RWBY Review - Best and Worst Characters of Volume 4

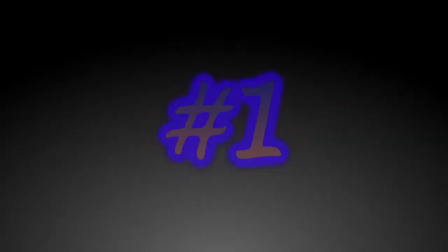(12:20)
Number 1. Ilya. It's cause she's a lesbian, and since I don't like the bumblebee, or is it bumblebee now? I don't care, but I am a Christian, so clearly I'm a homophobe. Moving on. Okay, hopefully you all know that I'm joking. Personally, I don't care. And secondly, Ilya hasn't had enough screen time to be on a list. But there has been someone who's had more than enough screen time to leer at the camera, which has done nothing to make him any more of a threatening villain.
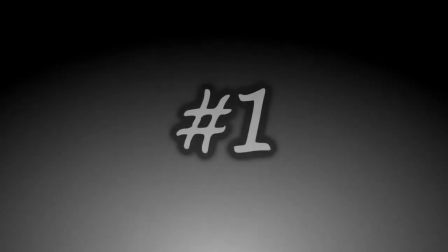(12:51)
That being... Number 1. Tyrion Gallows. It's interesting that's his last name, as that's pretty much what has happened to his performance.
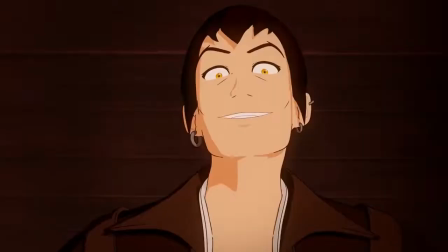(13:04)
His tail certainly got a visit from the Grim Reaper. Now, there are some fans of this silly psycho, and true,
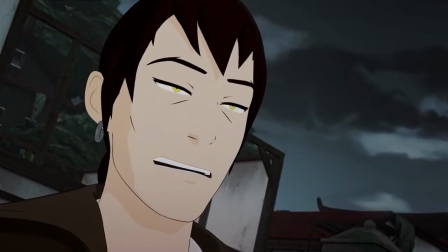(13:09)
he is the only one of our main villains in this season to actually do something besides pout and have some tea.
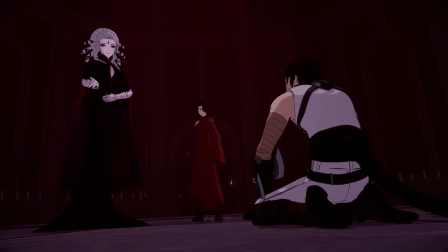(13:16)
However, as I said, there are three reasons that a character would be on a list like this, and his is because he failed to be the threat that he was promised.
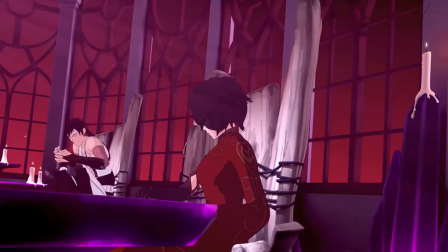(13:25)
First was him being unfortunately placed as a comedic role for 2 out of 5 of his appearances.
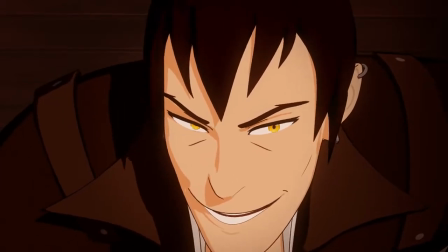(13:30)
Then he tried to act scary, but with like 10 seconds to do so, it really didn't have much effect.
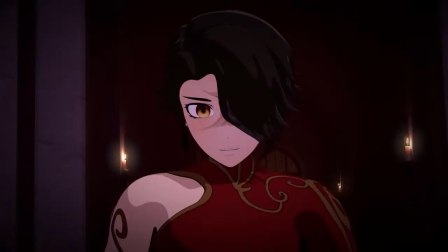(13:36)
And finally, just when we might seem to get a legitimately creepy, unhinged moment with him, we cut away.
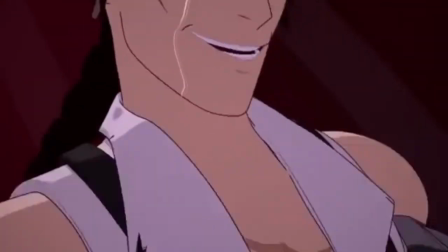(13:43)
Probably because he stuck his tongue out like a moron.
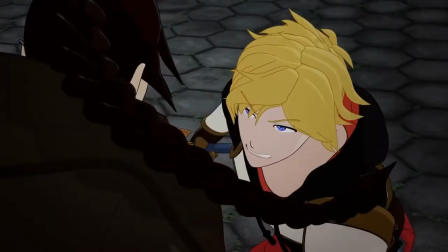(13:45)
Sadly though, it's likely this was a lose-lose situation, as gaining his psychopathic credibility, we might have lost some good jokes in an awesome fight.
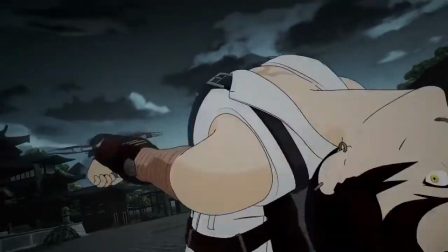(13:54)
I say might because it was possible to get the best of both worlds by placing some other character as the butt of most of the jokes,
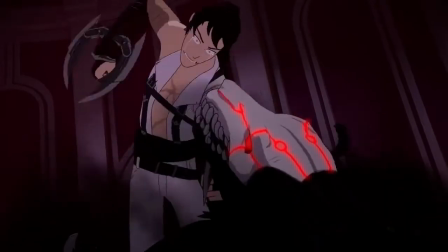(14:02)
leaving Tyrion to be the terrifying figure we needed him to be.
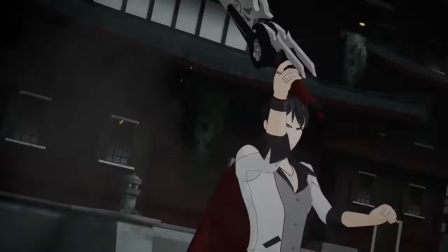(14:05)
However, that didn't happen, and what makes things worse were that the times that he was betrayed,
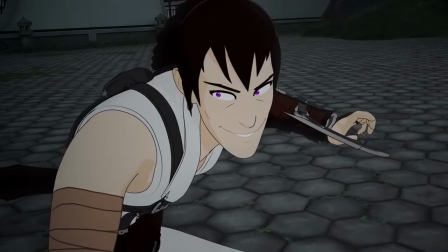(14:11)
it was as a laughing clown rather than anything that would make him an unhinged hazard.
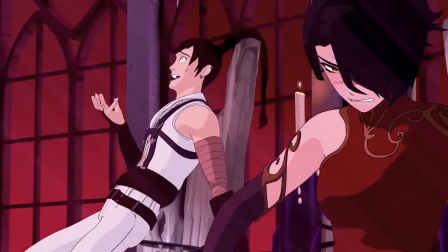(14:15)
As much as anime would like you to think, more often than not, a crazy laugh in small pupils doesn't lean to a scarier character.
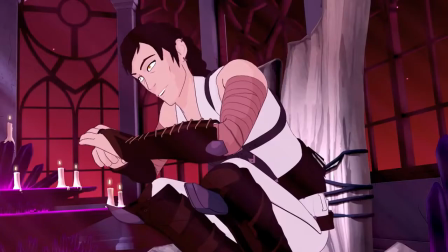(14:23)
This is a trope that has been done dozens of times over because it's the go-to method to easily establish the sanity,
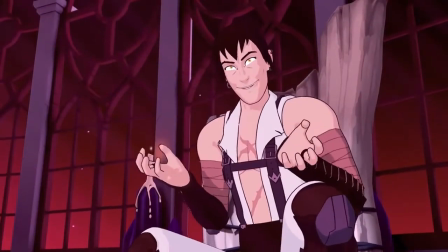(14:30)
or lack of some, in a supposed psycho.
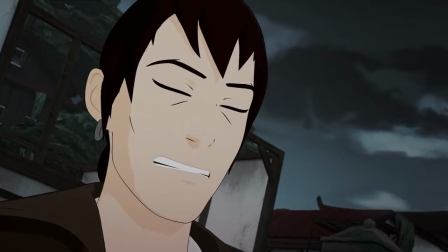(14:33)
However, that's only the baseline, and as the audience desires something more substantial to get behind the threat to our characters,
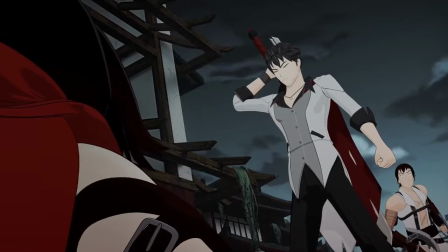(14:40)
simply leaving it as such only works in ruining any sense of danger.
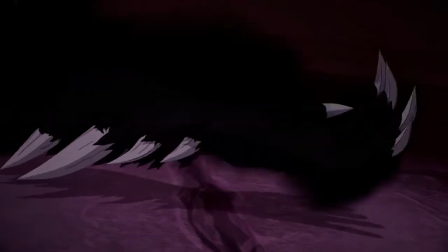(14:44)
We did start to slide over to a better version of the character during his last appearance,
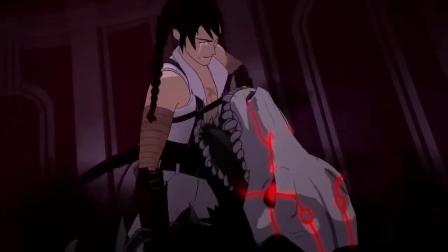(14:49)
as we both got to see more characterization from him and a nicely executed, sort of, mental breakdown.
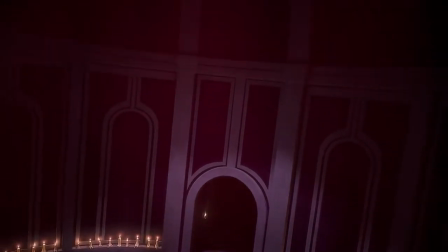(14:55)
But as stated, that was the last appearance of him, and while it does cause us to wish to see more of that side of him, as of now,
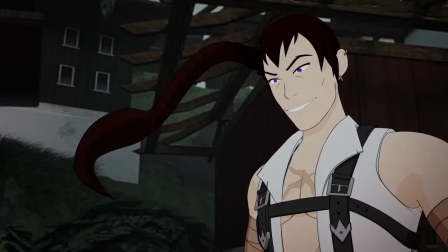(15:02)
well, any sting Tyrion might have had was sent to the gallows. But as many of you should know by now, this show is known far more for its great characters, and boy did we get some good ones this season! So let's go over the best five, starting with... Number 5. Salem. From fifth worst to fifth best, but what else would you expect from Cortana herself? Yes, how can I help you? No computer, I'm good. You need some food? Where would you like to eat? No, Cortana, we are not doing this joke. I'm not interested in your bondage fetish. Not choke, joke, joke, like a bit. Fighting is not sexy, you pervert. Oh, god damn it, no, we're not doing this dead trend, besmirch missy. So bye! Sending me search history to FBI. That is not my search history! Speaking about search history, if you look up the character Salem from RWBY, you'll get to see the numerous amount of beautiful pictures created for this character.
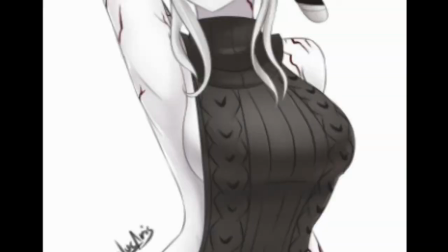(16:04)
And there's a reason for that. Well, two reasons. Oh no, not him again.
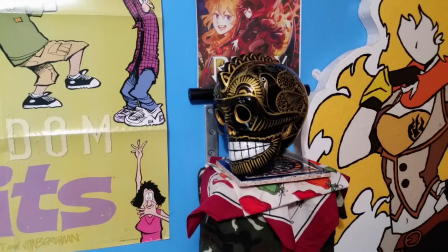(16:08)
Hey, I might have given you that virus, but I did remove it, didn't I? Yes, you're very thoughtful, but abuse spouse jokes aside,
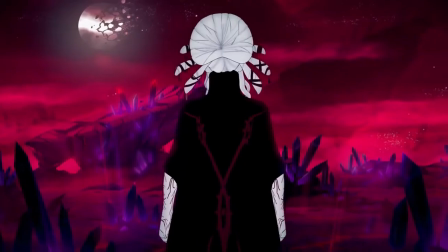(16:16)
it was easy to understand the worry behind Salem being a good villain as she was so suddenly introduced, ironically so late in the previous season.